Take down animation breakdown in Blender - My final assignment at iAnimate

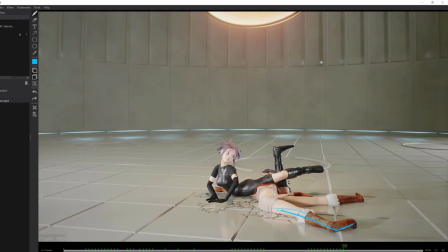[8:06]
If you can avoid it, unless it is something done on purpose because it can bring strength to your animation,
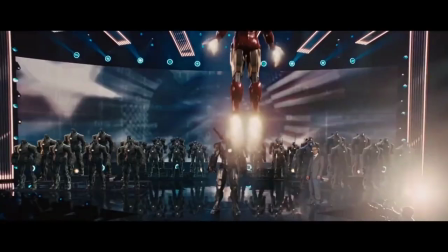[8:13]
like the classic superhero 3 point of contact landing. But if this is not the case, you should avoid that.
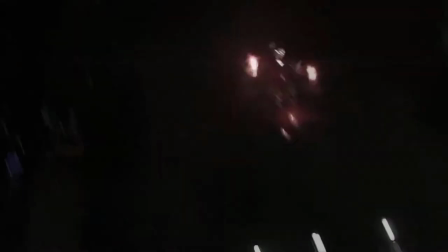[8:20]
You should avoid twinning in your animation, making both feet arriving at the same time,
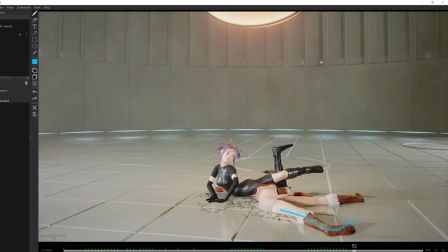[8:25]
both hands arriving at the same time, both eyes in a blink opening exactly at the same time.
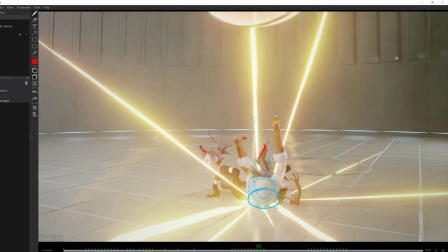[8:31]
The final polishing stage is to bring all the secondary overlapping motion,
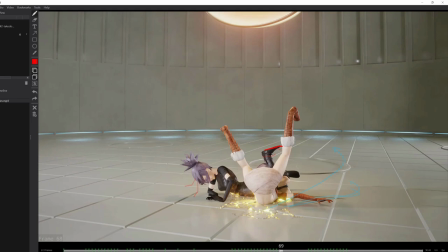[8:36]
like the very subtle motion in the feet of the black character or the motion of the hairs and stuff like that.
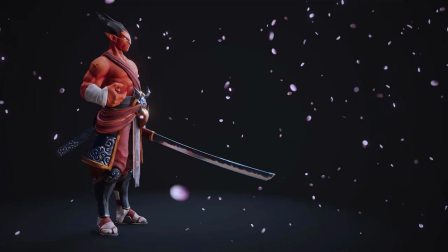[8:44]
Let's check the effects of this shot, but before, a little word from our sponsor.
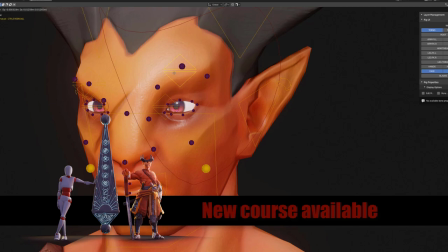[8:49]
This tutorial is sponsored by myself. If you want to learn all my rigging technique, or if you want to create stylized character from scratch,
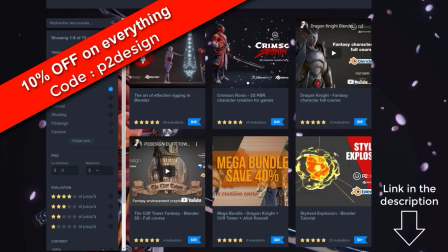[8:58]
you will find all you need on my Gumroad page. Use the code P2Design and get 10% on whatever product you want.
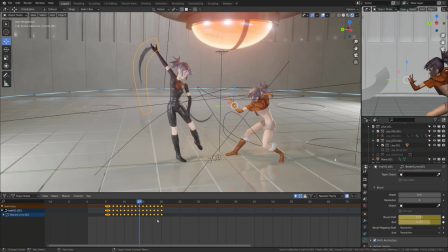[9:06]
I've used the same environment as in the previous video. You will find the link in the description below.
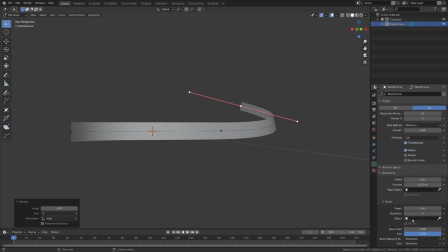[9:13]
To create the smear effect, I've modeled a curve following the shape of the hand movement. I'm then animating the bevel start and bevel end values of this curve. This makes the rebound following the curve, and the length of the rebound is the length of the smear.
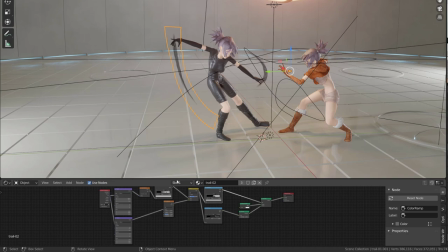[9:31]
Then I've applied a material set to alpha blend.
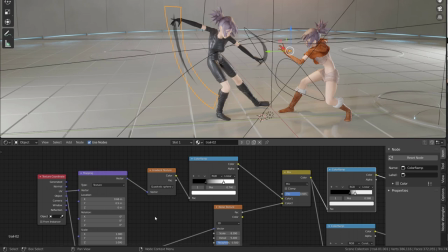[9:36]
This is a simple radial gradient or quadratic
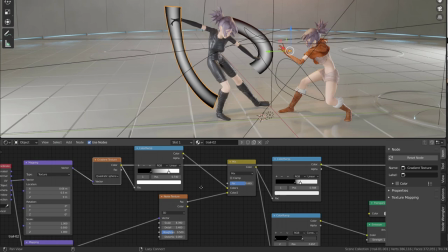[9:40]
sphere that is contrasted and mixed with a noise texture.
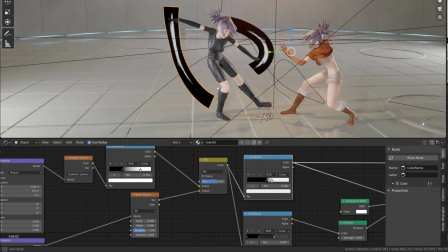[9:45]
This noise texture will drive 2 color ramp, one that is set to constant interpolation to set the color, and one
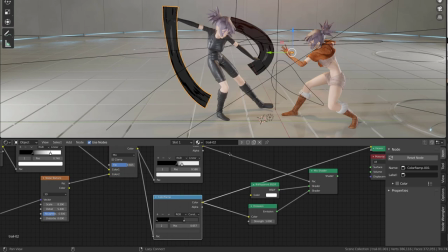[9:55]
is a simple grayscale gradient that will drive the transparency of the effect.
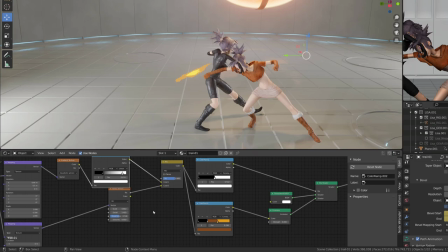[10:04]
I have used exactly the same node setup to create the orangey smear of the other character,
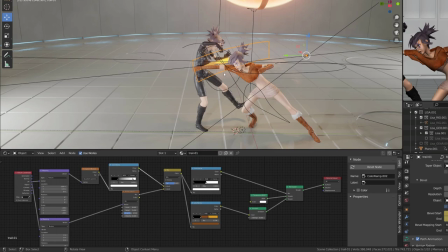[10:11]
just tweaking the transparency level and the colors of the smear.
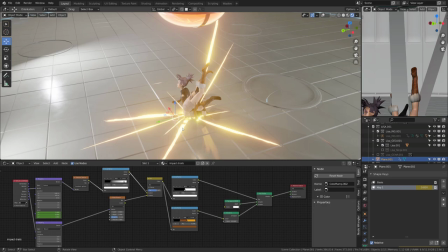[10:16]
The impact effect is just a bunch of planes that I've combined together.
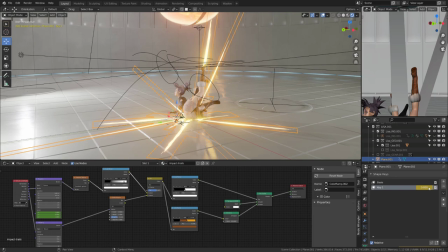[10:21]
I created a shape key just to animate a bit their position. And I didn't want those rays to get shot, but mostly a big expansion of them,
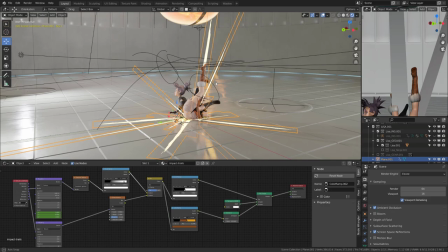[10:31]
making them bigger and then make the shape dissolve by getting thinner.
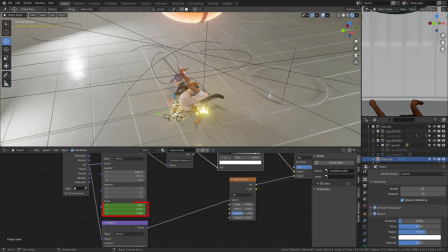[10:36]
So I've just animated the Y scale of those gradient texture UVs.
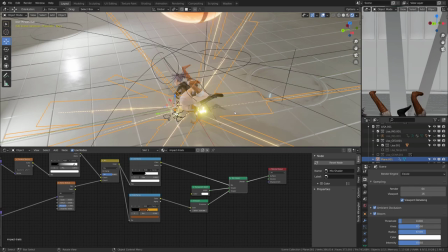[10:41]
So it's basically exactly the same material as for the smear, but I've just cranked up the emission strength of it.
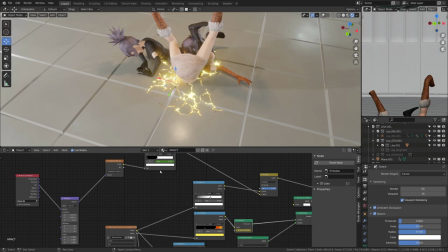[10:50]
To create the crack on the ground,
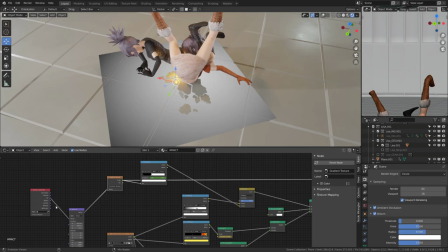[10:52]
I've mixed a radial gradient with a simple crack texture I found on the internet.
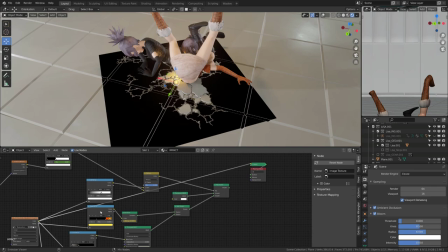[10:59]
I'm animating the gradient to make the crack propagate on the ground,
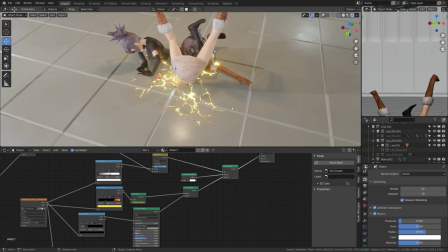[11:04]
and it's also masking a simple emission shader with its emission strength animated too.
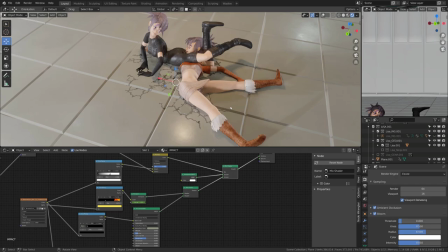[11:11]
To make this effect even easier to read from the camera angle, I've also used some geometry.
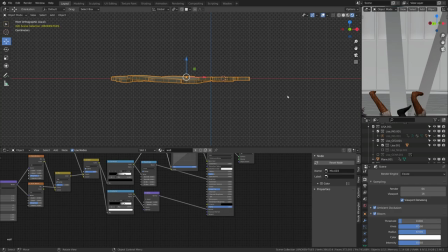[11:17]
These are simple modeled broken tiles that I've animated just popping up.
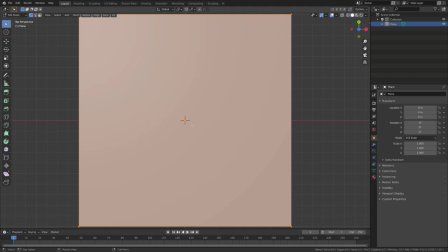[11:24]
They have exactly the same material as the ground tiles. To rapidly create this kind of model, I add in the background the picture of the crack, so here I'm just showing you rapidly how I do this. Using the knife tool on a simple plane, I will just cut in the shape of the different tiles.
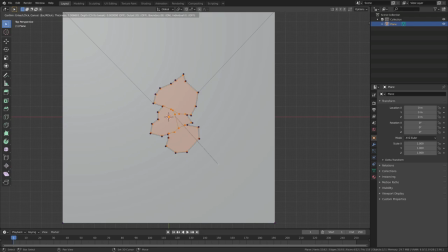[11:43]
Then I will press I to use the insert face tool and I will select individual.
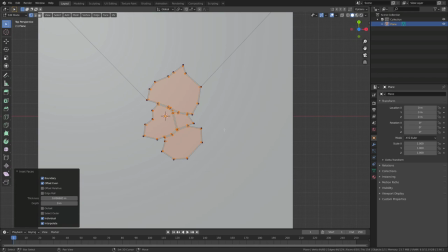[11:50]
I can then reverse my selection and get rid of the vertices so that I have separated tiles.
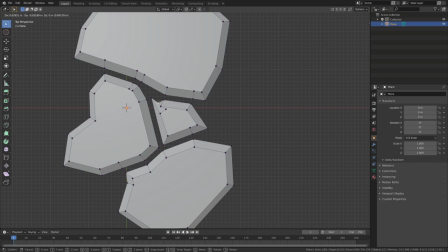[11:57]
I will use another insert face and then I will move the newly created face up.
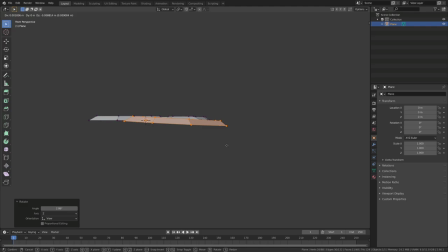[12:03]
Then I just have to slightly rotate the different broken tile to make it more appealing and more interesting.